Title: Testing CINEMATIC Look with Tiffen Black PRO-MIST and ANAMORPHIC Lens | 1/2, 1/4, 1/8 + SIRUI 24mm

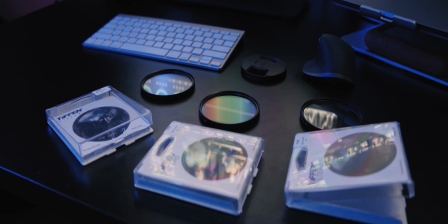I couldn't decide what strength I'm supposed to do. I watch a lot of videos, but I decided to test them myself, and now sharing that knowledge with you. Let's dive into the last one, 1/8, and I can tell you right off the bat, this is my favorite one.
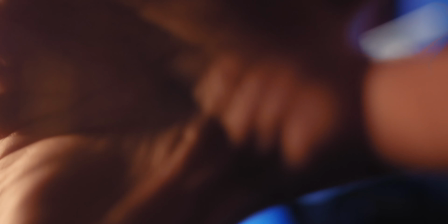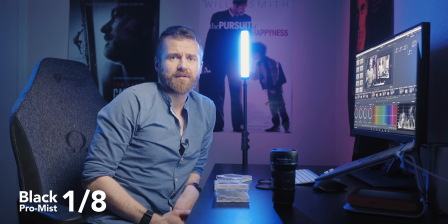And I tell you why this is my favorite one, because it has the least strength from all of them.
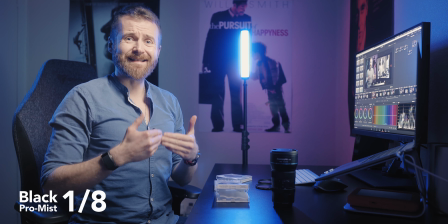I like to remove this digital edge from my picture, but I don't want to have this very soap opera soft image. I think it would be amazing if you shoot some video clip. with some special effects, that would look pretty much cool. But on a daily basis or shoot commercially, I think the 1.8 works like a charm. We've got the nice roll off, the image is softened, but not too soft to draw too much attention to it.
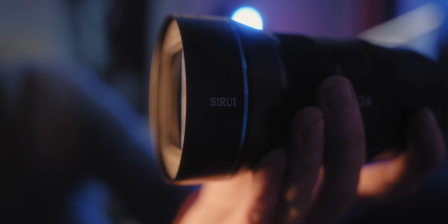Let's now test them against anamorphic lens.
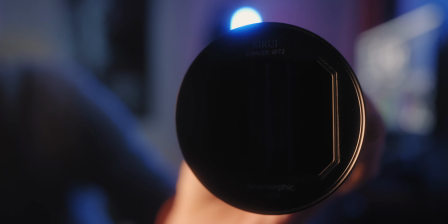This is where the fun starts, and now we will be talking cinematic.
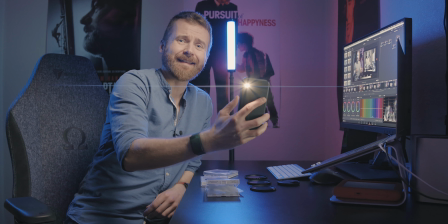Welcome to anamorphic reality, where the aspect ratio and iPhone light look like this. It looks epic, isn't it? Okay, let's cool down this excitement because of the lens, and let's test each of these filters against anamorphic lens and see how the picture would look like. Let's grab half and see how this one look like.
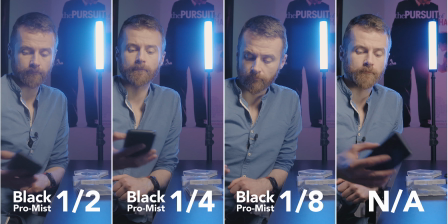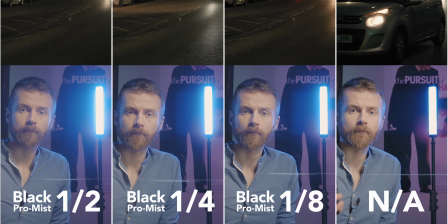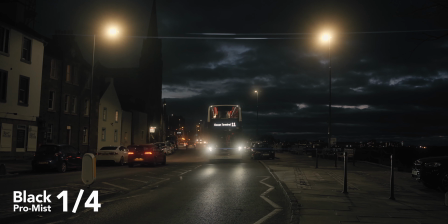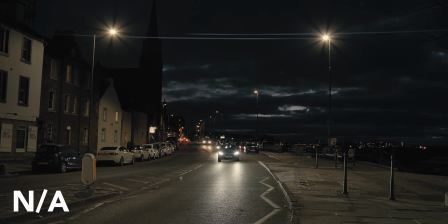And that would be pretty much all for today's cinematic and diffused episode. Before I will encourage you to leave a thumbs up and considering subscribing, there is still one tip I would love to share with you. If after watching this video you decide, yeah, I would love to have one of them, and you know which one would you like to have, you're supposed to know the price of them. They can be pricey. It can range from 100 to 250 USA dollars. Depend on the store you want to buy. If you would like to buy 3 of them, they can be very expensive. And on the top of that, if you got different lenses with different filter thread and you would like to buy to each of them, that would be very expensive. A rule of thumb, check your lenses and the one with the biggest filter thread, buy diffusion filter for that. And if you'd like to use the same diffusion filter for lenses with the smaller thread, you can use something which is called step down rings.
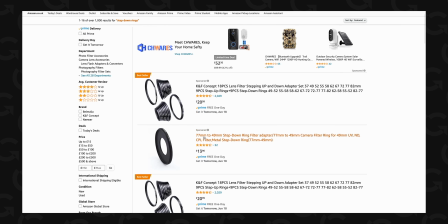You can buy them pretty much for pennies comparing to the price of the filter. And this way you can save up some money and use one filter across all your lenses.
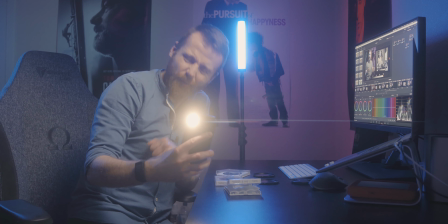Nope, it's not the end yet. Check one more time this anamorphic diffuse flare.
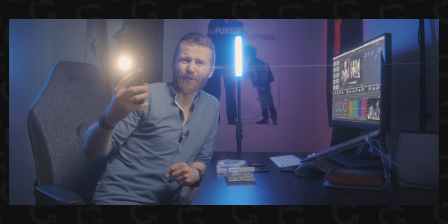Oh, so good.